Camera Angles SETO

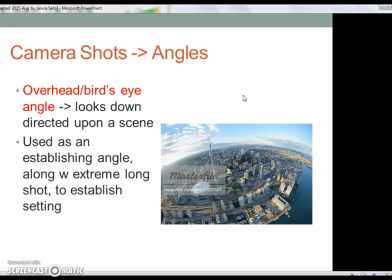4:01 It's probably one of the best universities in the world, and it's, some people may disagree, but I'm not saying that they're wrong, but they're just, the people who disagree are not that important to me.
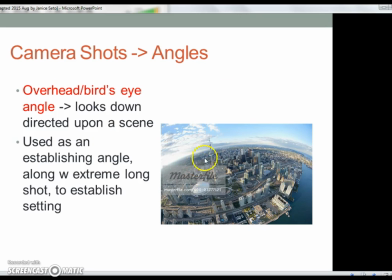4:14 This is the University of Toronto. It's actually over there, and the CN Tower, and and this is Lake Ontario. I hope one of these days to welcome you to Ontario. All right, okay, let me just go back.
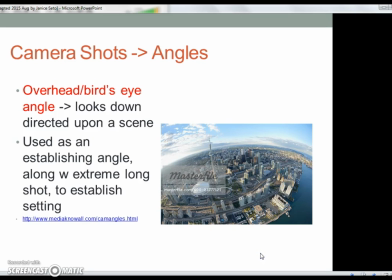4:27 So anyways, overhead, that's a bird's eye angle, and let me just show you another one.
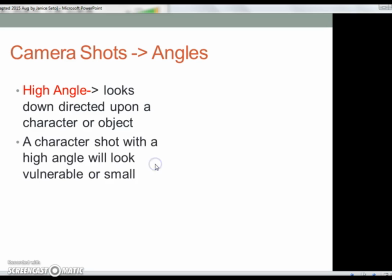4:34 And so this one is high angle. So when the high angle, it's the camera's up high and it's filming down. Okay, so it refers to the placement of the camera. So high angle, looking down, low angle, looking up.
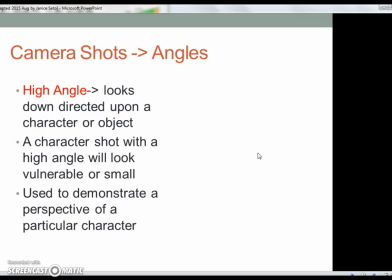4:52 And as you can see, this is supposed to take a person down in size.
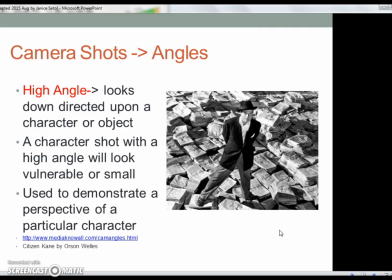4:57 And here is From Citizen Kane, it's Orson Welles, and he plays Charles Foster Kane. Again, this is another one of those great movies. Oh, I'm not sure what's happening here. I don't know what's going on with the Internet Explorer. It stopped. Well, I'm just going to exit.
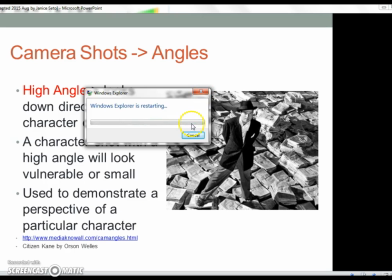5:17 That's not important to me right now. The fact that it's restarting doesn't mean anything to me either. So anyways, let me just get this thing to go, and then so get out of this, because we want to go from high angle to the other one. Okay, well, maybe it just solved it on its own.
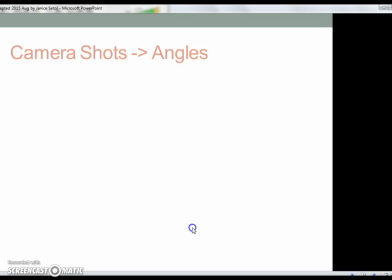5:36 All right, see if I can advance this to get eye level angle. And so you've got people looking at each other.
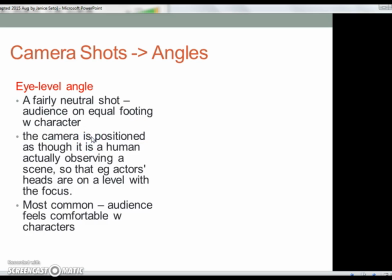5:49 So basically, they're on the same level, so same focus. Remember I showed you that other clip from The Godfather Part 2?
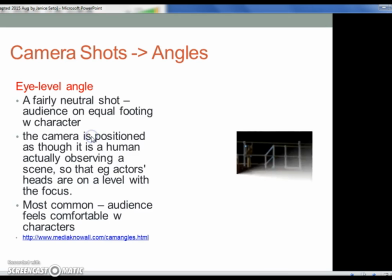5:57 And as you could see from Godfather Part 2, that someone was standing up, someone's,
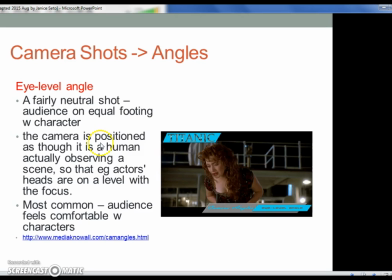6:01 oh no, this is probably not the best, but that was the only shot I could get from the Titanic. So Rose, I think, played by Kate Winslet, is talking to somebody else, and it's probably Leonardo DiCaprio.
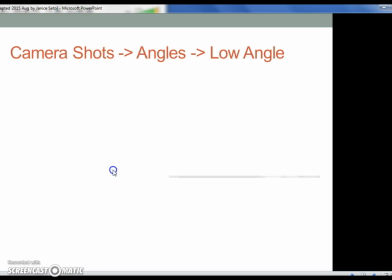6:16 Now let's take a look at the next one, which is the low angle. So the camera's low and it's shooting up.
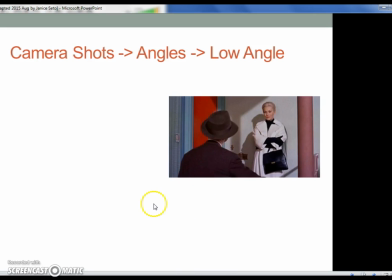6:25 So here again, it's Vertigo, and James Stewart, the protagonist, although he's in the foreground, he looks important and is larger. Because it's shooting up, he is actually in a position of subservience to her.
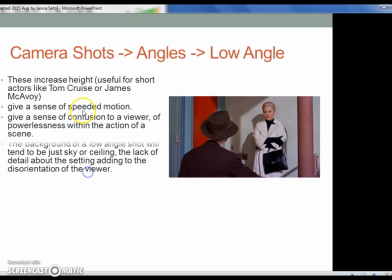6:43 She dominates the scene. Now, the other thing that I like about this is that if you've got an actor who's not too tall, let's say Tom Cruise, they shoot up just to make him look, taller. Okay, so this is from Vertigo, and I'm going to see if,
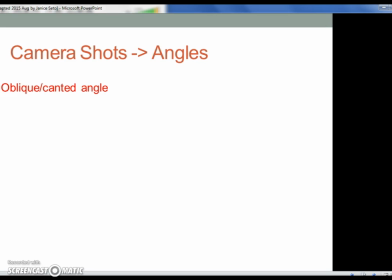7:00 okay, I'm going to pause it right here because I want to show you a clip in which all these different angles are incorporated.
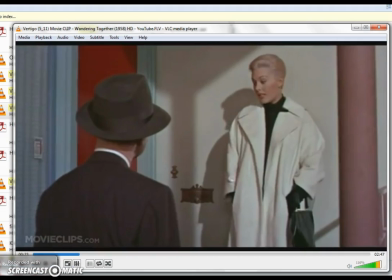7:07 So let me just pause. Okay, so this is a scene from Vertigo, the movie, and as you can see, the camera is low and it's shooting high, and there's Kim Novak as Madeline.
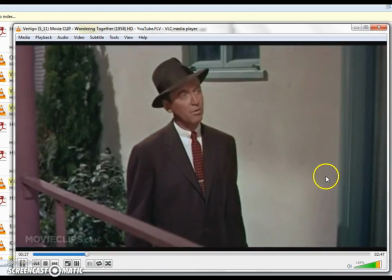7:19 And so she's talking to James Stewart. Now it's a high angle looking down on him. He's a pretty tall guy, but the way it's shot, he looks really, really small. So his character is supposed to be, I wouldn't say small,
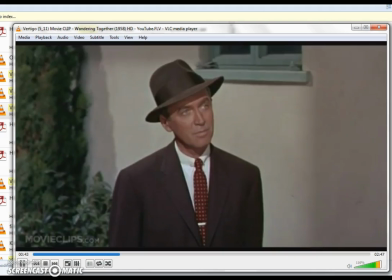7:35 but certainly not dominating the scene. She's dominating the scene.
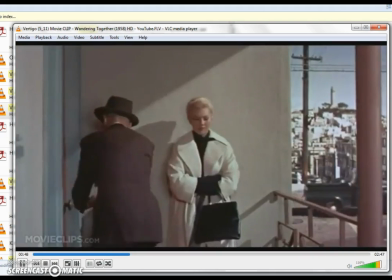7:41 Now then you see he's going into his apartment,
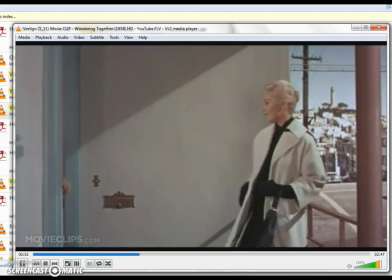7:45 and so we go from high angle, low angle, to now eye level.
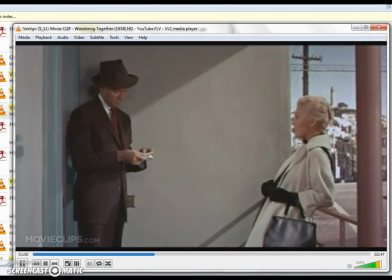7:51 So there are three of the shots that angle shots that we're talking about.
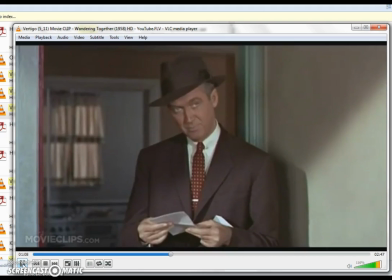8:00 And so yes, I hope you get to see Vertigo in its entirety. As I say, make sure you've got plenty of popcorn.